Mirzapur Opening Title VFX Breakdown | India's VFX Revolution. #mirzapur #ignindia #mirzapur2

Throat cutting scene was a particularly disturbing one for me. And this guy is laughing like a maniac. Match cut that with someone being set on fire. Loud and proud. It has to be a red dye because we're talking about murders. Hi, I'm Vijesh Rajan and I'm the motion design director at Plexus Motion. Hi, my name is Yashoda Parthasarathy and I'm a motion design director at Plexus Motion Studios. And today we're going to decode the title sequence for Mirzapur.
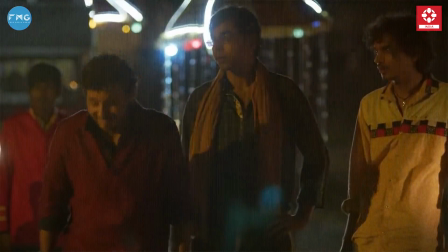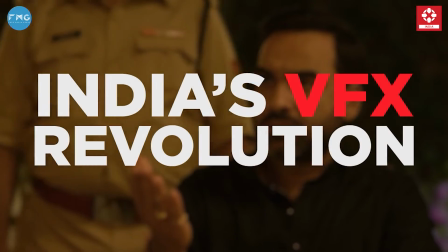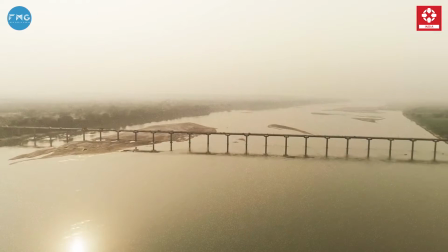The brief was that this is the world, this is the world of Mirzapur,
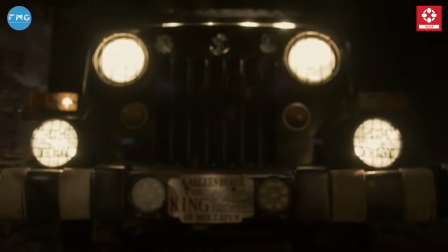where there are a lot of rival gangs also, but there is Kaleen Bhaiya, who's the kingpin. You know, his main source of income, or like his front to the whole business, is that he's got a carpet making,
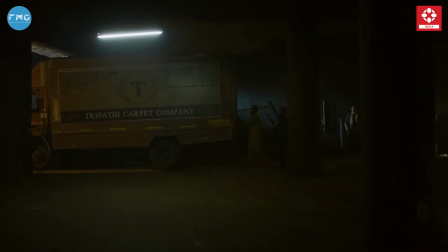kilim carpet kind of manufacturing business, but on the side he's doing
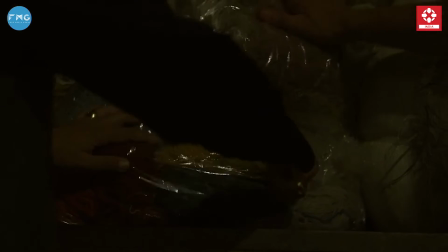all kinds of wrong things.
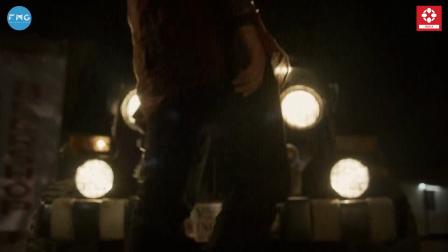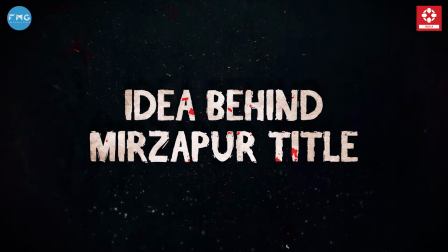Even though we are in the visual effects business,
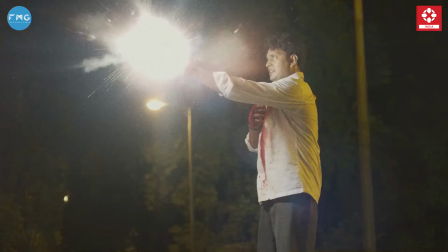we are not big fans of violence being depicted in a very in your face kind of a manner.
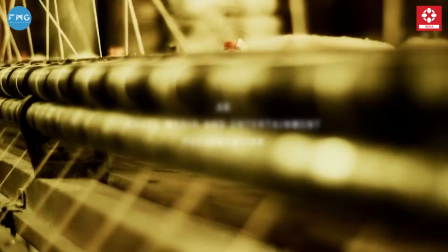We wanted to just focus on the building of this carpet.
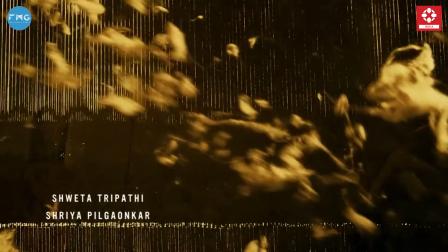So we felt like the artistry and the artistic side of this carpet making is something that is not portrayed in the show. It's something that you don't see in the show at all. So we wanted to sort of bring that aesthetic into the title sequence,
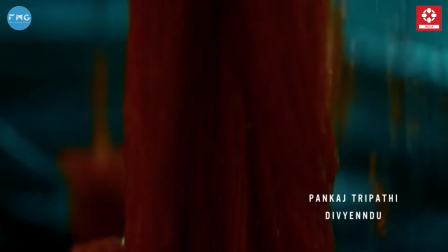and we wanted to showcase that and then give snippets or hints of,
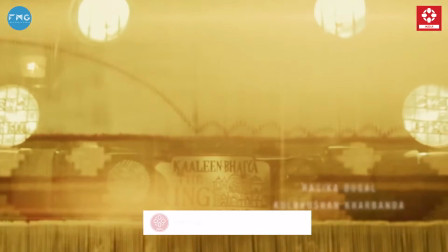okay, there's something really gory, something really bad that's happening.
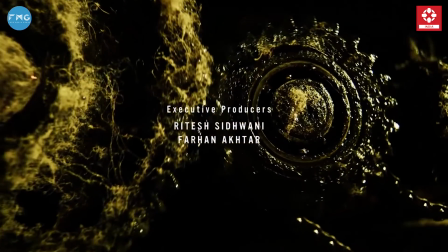And the process of making the kilim carpet also is very intricate, which is the speciality of Mirzapur.
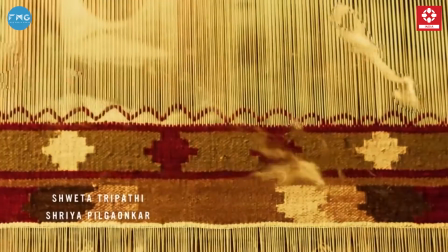It's something that is only made there, you know. So we decided that we should actually shoot this process and use the step-by-step procedure that is involved in creating of a carpet,
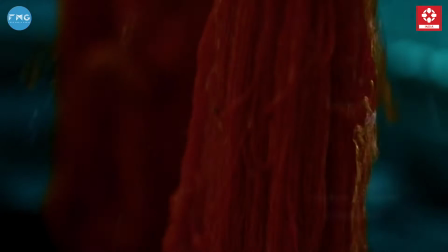and like in each stage of that we will kind of intercut that with something violent that's happening, and somehow it has to connect visually. Like if we see the dye being used in the beginning,
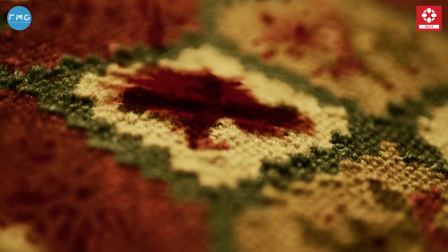it should come it has to be a red dye because we're talking about murders, we're talking about blood and gore. And the filmmakers were excited about the opportunity to show violence in the title sequence also, because they were like, this is a violent show,
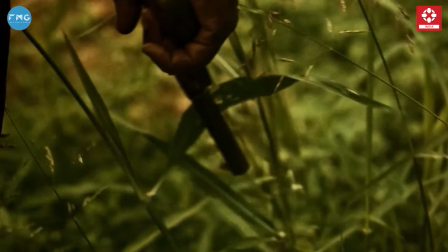and whoever is watching it, they need to know firsthand in the beginning itself that we're going to deal with these kind of visuals anyway. That research was really like what led us to, you know, going there, shooting it,
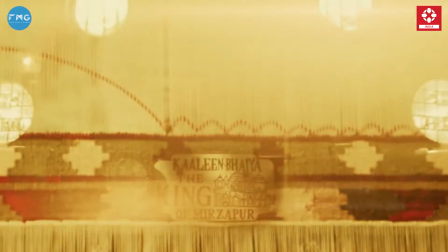and eventually arriving at this idea that we'll use flash cuts of various violent scenes in the film,
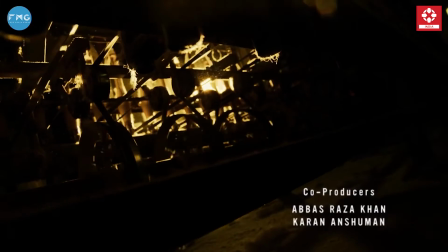but we will intercut it with something that looks visually similar. Like for example, when the carpet is fully finished, they actually have like this, it's sort of like a blowtorch, but it's a traditional version of it, which when you turn it on, it actually ignites with this big swoosh.
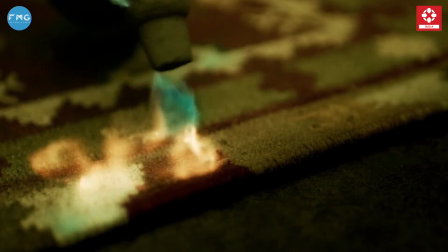Immediately match cut that with someone being set on fire, you know, and that interplay is what actually kind of sold the sequence as the concept for the sequence to the production house to Excel.
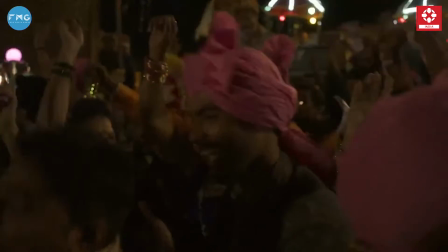It came with the track, and it's also like, you know, the show opens with this guy wrecking an entire marriage,
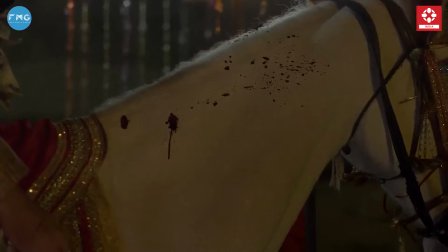the happiest day of someone's life, and he shot the groom, you know, and he killed him.
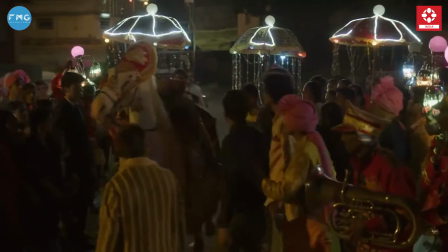And everybody's like, then it's become like from a very happy moment in their life to the most like tragic moment of their life,
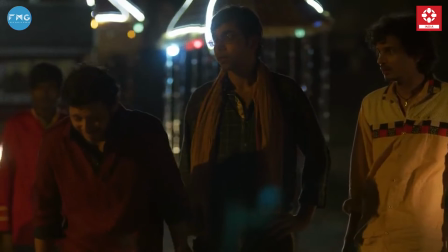and this guy is laughing like a maniac, you know. So it's that's the world, because the characters in the show are unabashedly who they are, and they know that they rule the town, and they are very they wear it on their sleeves, you know.
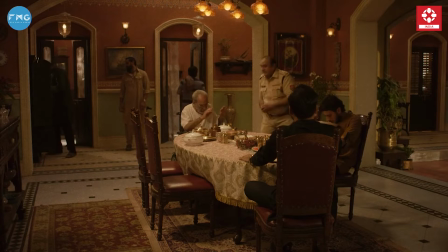They're so very that aware of their power.
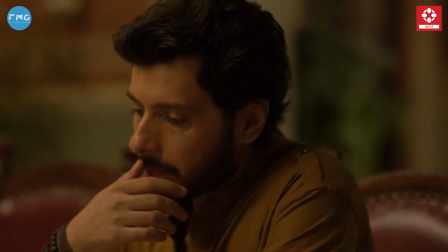Yeah, and that sort of is encapsulated in the track, and it also adds that, you know,
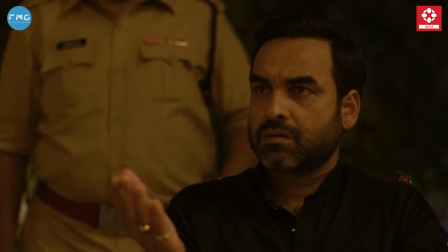nonchalant behavior of theirs, and sort of allows them to do and get away with the things that they do.
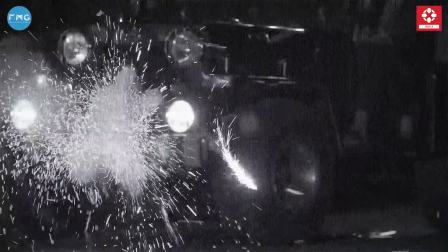usually music is always something that we ask for before, even if it's not a final version of the track. It's a work in progress that we need. This one, they immediately knew that it had to be something that is high octane and something that makes you feel
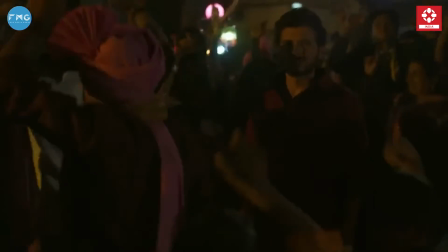like a gripping sensation, like you're immediately like pulled into the show.
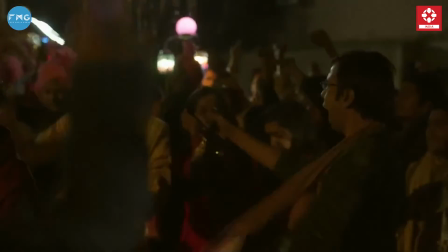It's loud, it's unapologetic about how
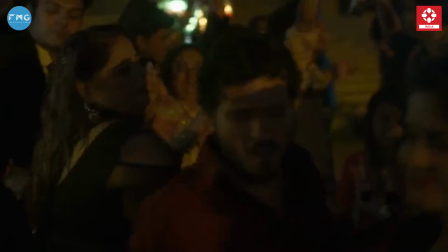how commanding it is, and so it immediately kind of thrusts you into the world of the show. And that's the kind of it kind of dictated the edit in that sense also.
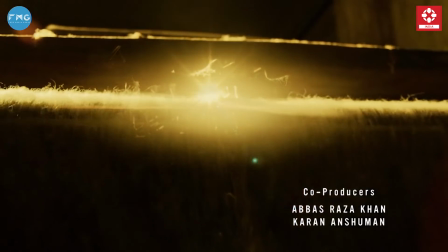Like we had to use very sharp cuts, and we had to make sure that there's a lot of action happening in each shot.
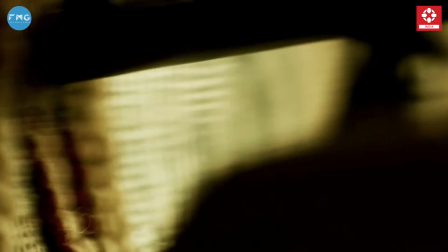There's a lot of movement and momentum, and the story is building very quickly,
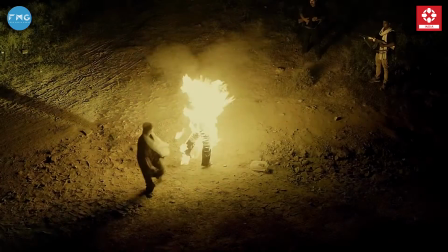which later helped us, of course, because we're doing the whole match cut,
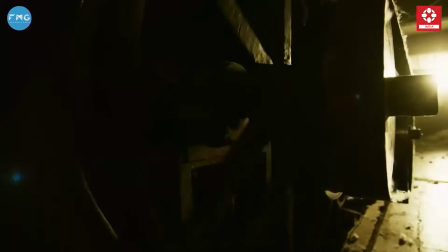or we're using like small flashes, and all of those kind of really work with this kind of music. So I guess from the beginning itself, we knew that okay, this is the direction we're going in.
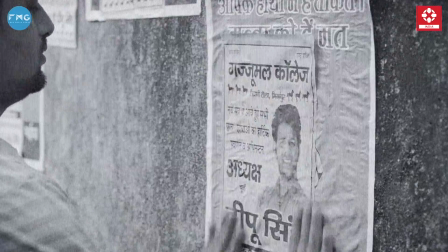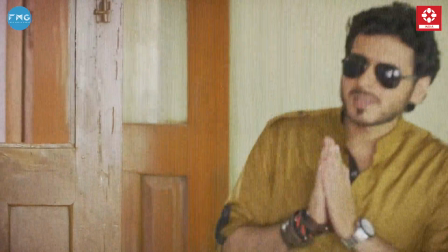But the look and feel we wanted to see, basically we knew that there are two things happening.
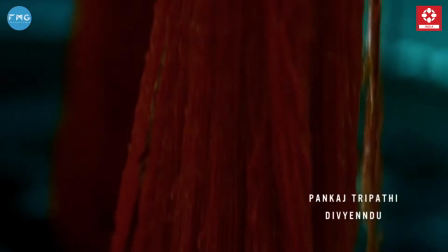One is the aesthetic of the show itself, in which we're showing footage from the show.
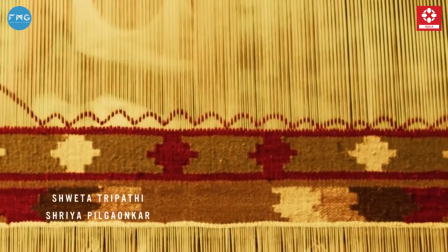There are bursts of violence. That's exactly from the show. There are moments from the show itself.
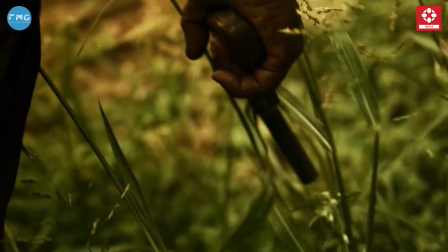But in contrast, we wanted this carpet making to look a lot more ethereal.
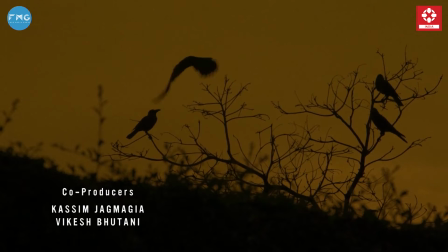And so we really lensed it, our DOP Krish Makhija.
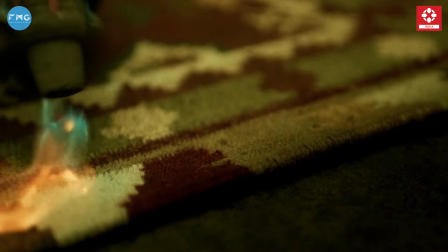We made sure that we shot a real carpet being made, and when we were shooting it, we chose to shoot it a little soft, because this process is meant to be almost innocent and unaware of the other things that are happening,
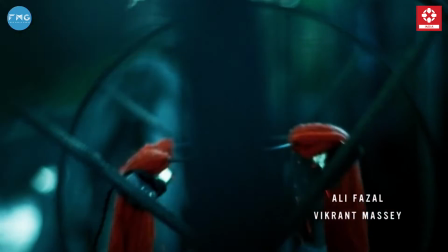So this was shot little like beautifully. It was framed geometrically.
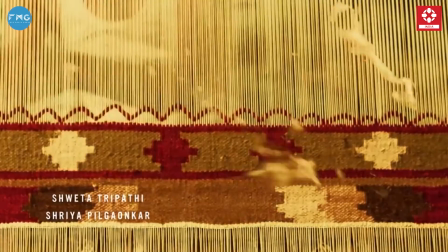It was meant to look designed, while the other stuff is meant to look rash.
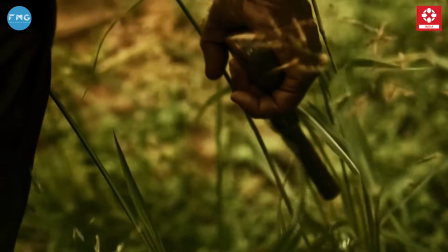And it was edited in a way that all these beauty shots were meant to be disrupted by the action, the violence, and the footage from the show. Again, now with the carpet and the kind of footage that we shot, there was a very
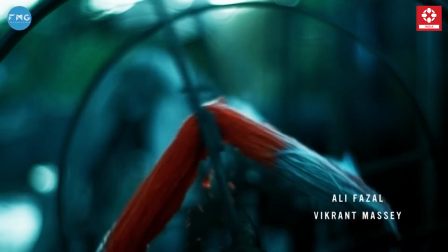muted kind of color, unless we were looking at elements from the carpet itself, like the different kinds of string.
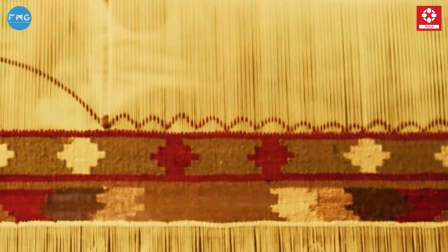They are very colorful. So we chose to isolate color only in that, but keep the environments very dreary,
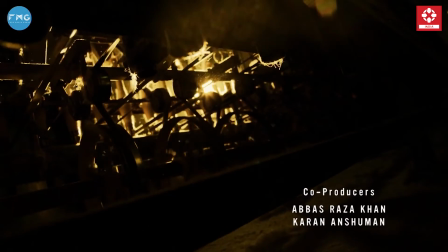because we know that despite something beautiful is that's being made, it's being made in an environment that's full of
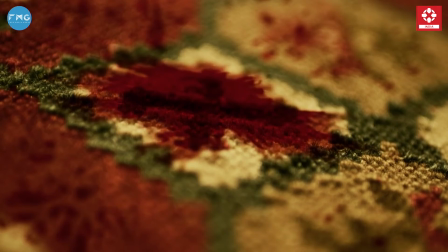hatred and like misery and death and destruction. So essentially the main logo was something that very edgy, and that's something that the team from Excel shared with us.